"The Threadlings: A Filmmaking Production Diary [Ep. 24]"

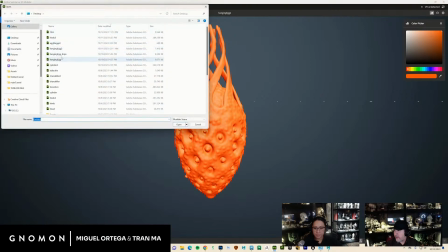9:32 These are like background props, so they're not supposed to,
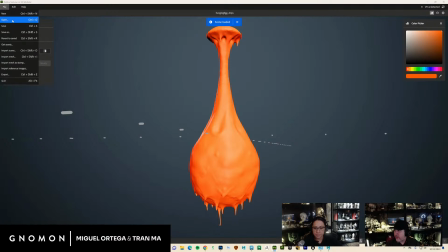9:37 be that amazing or hold up to that much scrutiny, rather.
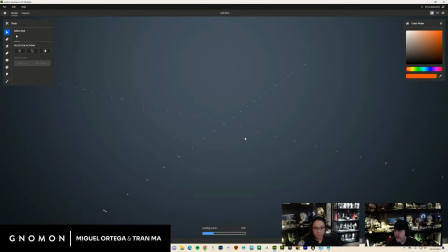9:42 These are like some cylindrical pieces that I'll show you what they do in a moment.
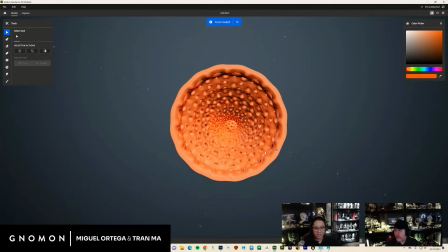9:47 But the idea with these is they kind of plug in the holes that I'm putting into the walls.
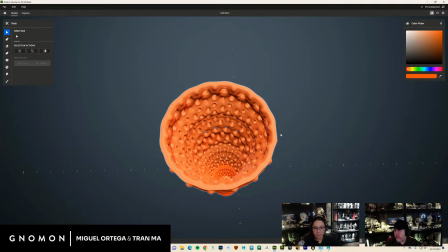9:55 So it would look like there's something on the other side. So it doesn't just look like the set ends. It looks like, oh, wow, that keeps on going. So it looks kind of like a labyrinth of this nasty stuff. What's it called? Trifo, whatever. I don't know how to pronounce it. Yeah, but it's the fear of holes.
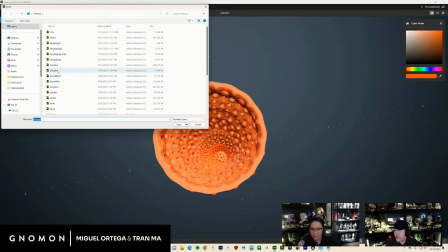10:14 So that was a tunnel piece. So really thinking modular. So when you look at them individually, they none of them really look that cool.
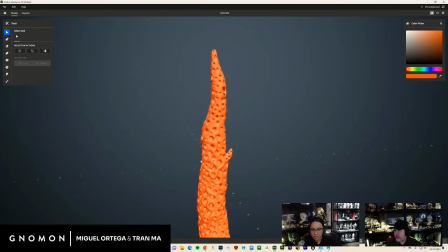10:23 They look like a bunch of Swiss cheese or like some beehive structure.
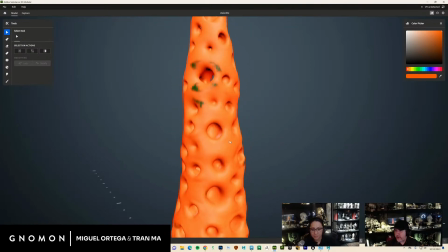10:26 But you can see some of the cool things about this is like it does just go right through it.
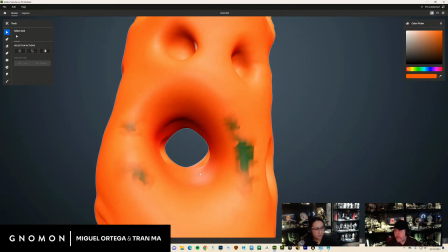10:34 And some of the tunnels, like if you were to do this in ZBrush or Mudbox, you would push through this, but this would all be sheared geometry.
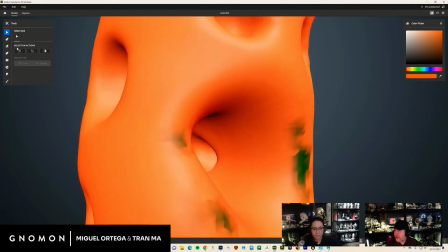10:42 This is actually going through it, and then you have enough resolution here to just say, hey, you know what, I'm going to go in here and
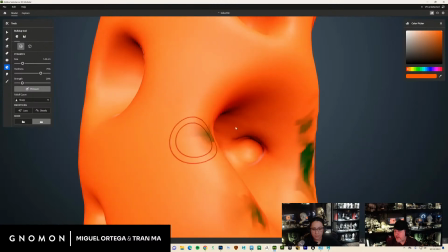10:52 just keep pushing into this, right? You're not dealing with sheer geometry because you're dealing with voxels, so that's pretty awesome.
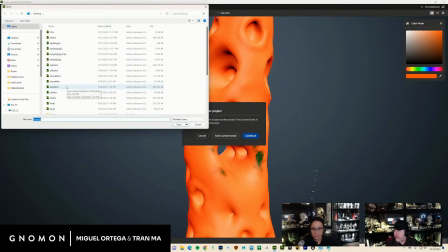11:00 So created just a ton of these things. Let me see if there's any other ones. Stalactite, hanging egg. This is another one.
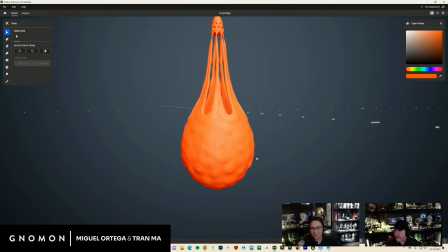11:10 It honestly looks really appealing to me when I saw you using it, because I was like, Yeah, it's just so simple.
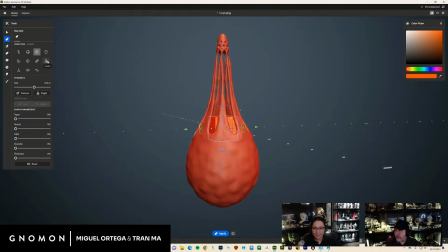11:17 I just love the simplicity of the interface. Like, I love that I'm like, okay, I don't really need this thing up on the top.
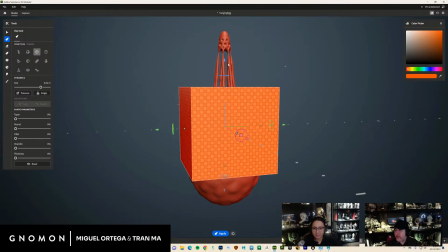11:24 I could just go, okay, I'm going to grab this. I'm going to scale this over here.
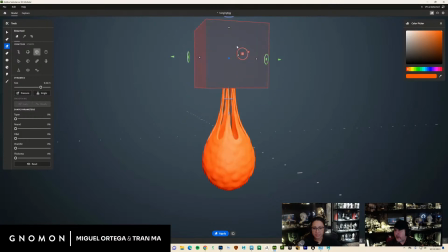11:30 Right? Just go to the eraser tool and then there, cut it up. And then if you go, you know what? Let's cut this part over here. There, it's cut. You know, it's so freaking simple. It's so intuitive. Or you could go to something like the sphere and say, you know what,
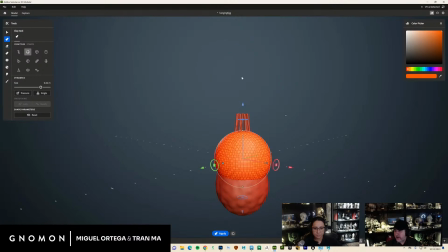11:48 I actually want this sphere to be inside of here so it looks like there's an egg in there. So you could just go, okay, let me just grab that, let me just grab that. And again, all of this stuff you could do in ZBrush, so this is not, don't be the, oh, you could do that in Blender guy.
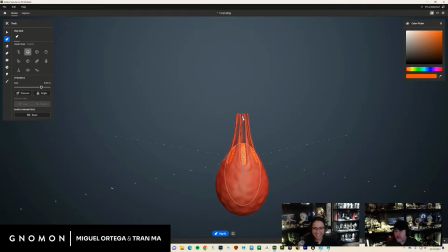12:05 We know, but we're just trying new tools. That's what you have to do. well, this tool looks really, really awesome. It looks super promising. Yeah, so you just do that. You could just merge that together.
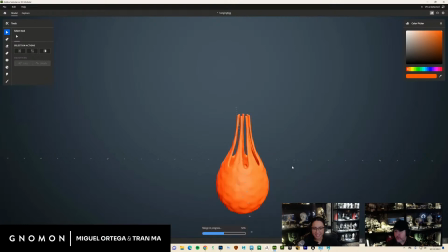12:20 And if I select that and just go to merge, like it is now one model.
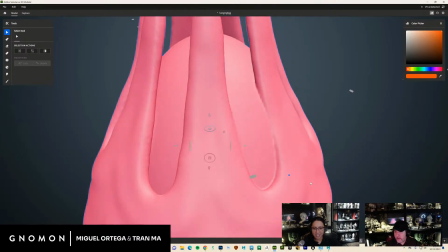12:25 And now you could see it is Booleaned together ridiculously fast.
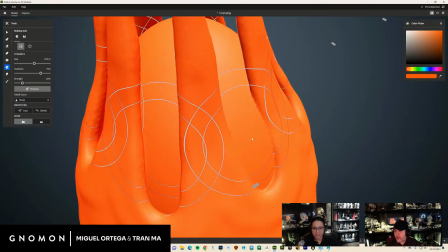12:31 So now you're like, okay, I want to smooth that out or whatever. You could do that.
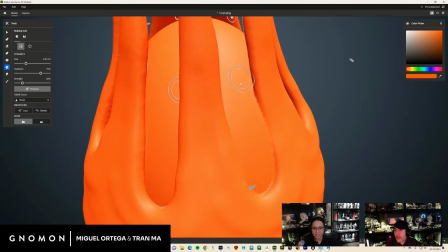12:36 If you want to have radial geometry, you have it.
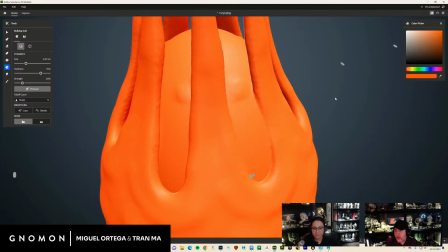12:42 You can see how many you want or whatever. Or if you just want to smooth this out, you could see.
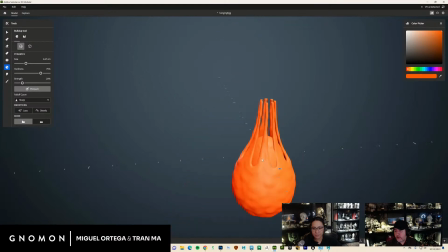12:48 It looks like so buttery. It's so simple to use. That's what I like about it.
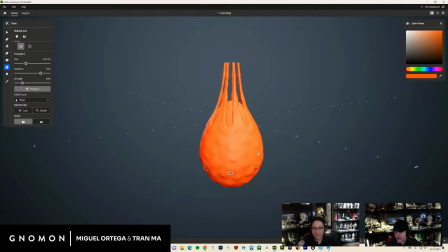12:53 So I want to keep trying to use it. So did that, basically went in and created all these different pieces.
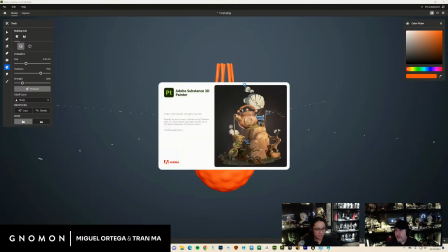13:02 And then brought them all into Painter. I'll show you that.
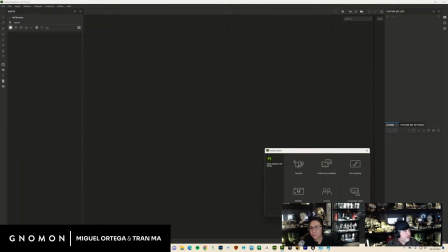13:10 So there's a question. Is this Blender GeoNodes? No, it's Adobe Substance Modeler, which we have not used for the record.
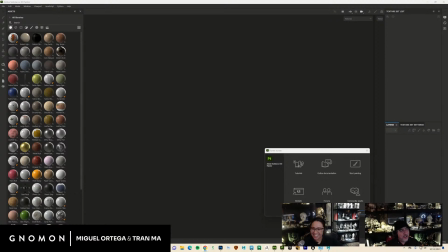13:18 I'm not that Blender guy. Thank you. It's funny you said that because the minute you said Blender GeoNodes, I'm like, there's that other Blender guy. And then you're like, legal disclaimer. I'm not the legal guy, the Blender guy. No, So, and then just disclaimer, we think Blender is awesome. yeah, we think it's awesome.
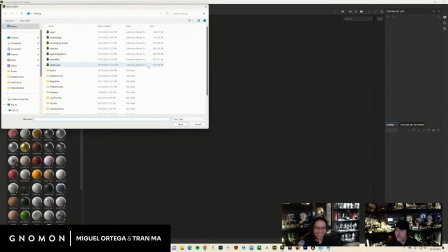13:34 Yeah.